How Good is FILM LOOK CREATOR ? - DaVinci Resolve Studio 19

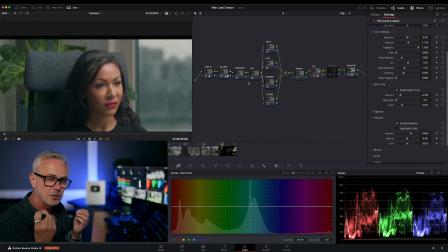(12:25)
So halation will generally warm. It really helps with skin tones. It just puts a little bit of sort of warmth and glow in skin tones. I really like it. But this is actually making the image look a little bit out of focus, to be honest.
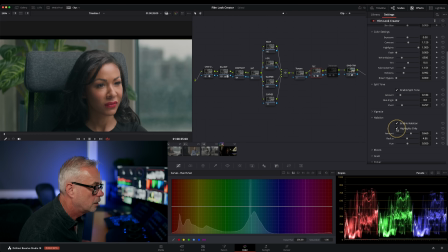(12:39)
Let me try that on highlights only. Yeah, okay, that's doing something weird.
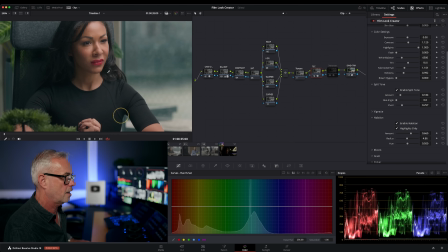(12:45)
So I'm gonna keep that on highlights only. So, okay, that halation is definitely not as good as Dehancer's, but it is doing the job.
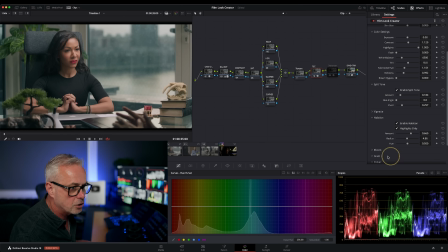(12:53)
So let me just try that, but I don't want the image to go soft, that's for sure. Let's have a look at what's happening with the bloom. So let's go down here and enable bloom. And let's see what's happening there. Let me zoom in again.
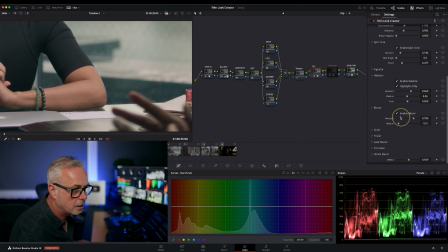(13:10)
So the bloom should be kicking off around here, that sort of thing. That is super subtle. Let me give it a bit more radius. Let me exaggerate it, see what's going on. Yeah, it's definitely there. Oh, there we go. Right, so I need to dial that back a little bit now. That's too much, but I like it.
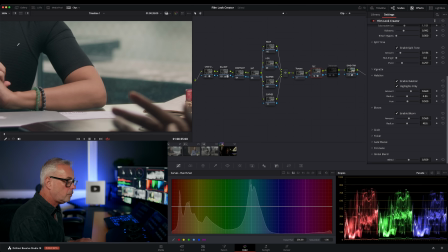(13:29)
Shift-Z, by the way, will set this back to default.
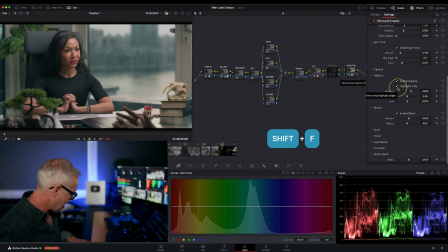(13:33)
And the other thing you can do, if you press Shift and F, you can actually have a bigger view.
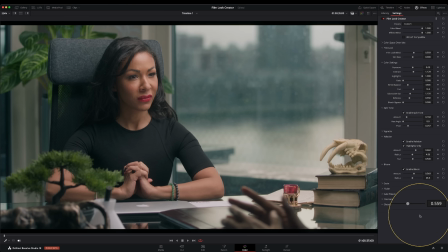(13:38)
I should have put this on earlier. And you can see all your settings down here. In fact, this would have been much better to work with earlier. So I can still enable and disable the look. And that's going on there. Right, so grain, what's happening here? Now grain, again, I would put on separately. I wouldn't have this as a global look necessarily, but let's just see what's happening.
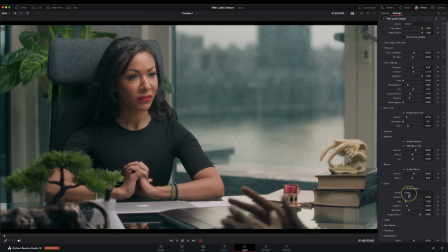(13:56)
And that looks really subtle, which is exactly what we want. So that's cool. Flicker gate weave. I'm not going to do any of this stuff. I don't want my stuff to start flickering. But that is giving me a pretty good look there.
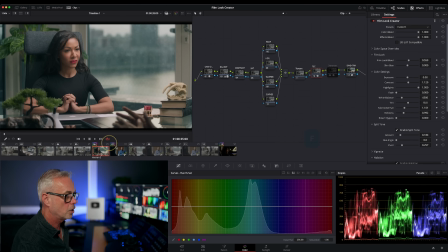(14:08)
So let me take that off. So Shift F will bring us back into this mode. And what we need to do now is try that on our other shots.
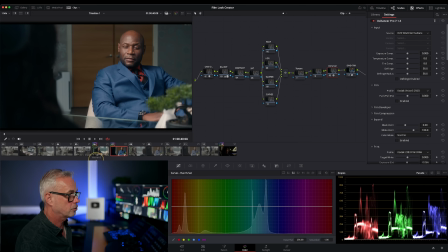(14:15)
So let's go to this one and copy it across. Just by middle mouse clicking. And I'm going to switch it on and off. It doesn't feel that strong. So what I want to do is go to my global blend.
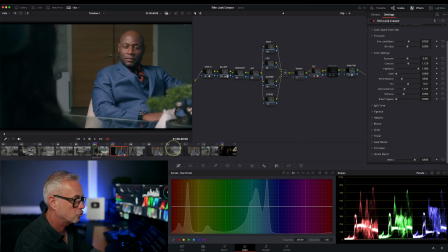(14:30)
And I'm going to push it back up to make it a little bit of a stronger look. And let's go back to here and copy that back across.
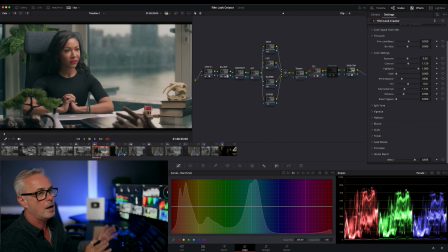(14:37)
And this is what you do when you're doing your look development. You're going to push and pull and push and pull. Try it on other shots. Once you're happy, you don't need to touch it again.
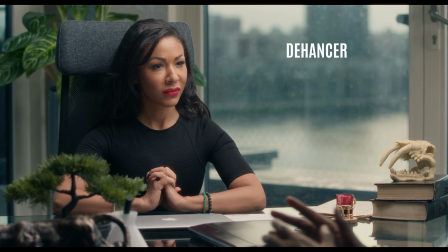(14:44)
So let's just remind ourselves what the Dehancer version looked like. And this is a stronger look, to be fair. This is the Kodak 2383 look. There's much more separation between the shadows and the highlights and the warmth and the coolness in my mind.
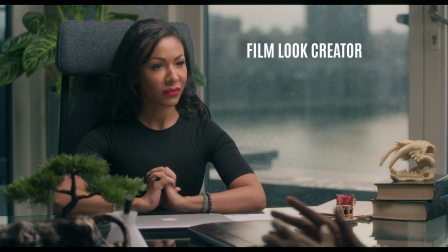(14:58)
Back to the film look creator, I would need to push these dials a little bit harder, maybe play around with the split toning a little bit more to get something a bit closer to what I liked in Dehancer. So the fact they've actually allowed us to have a clean slate means I'm going to take the film look creator a little bit more seriously. I'm going to push it a bit harder, see what I can get with it. I think maybe this combined with Dehancer might give me some interesting looks. And I hope if you found this interesting, you'll consider subscribing, hit the notification bell, hit the like button for me. If you want a discount on Dehancer, the link will be in the description. Film look creator obviously comes with DaVinci Resolve Studio. Look after yourselves, and I'll see you in the next episode.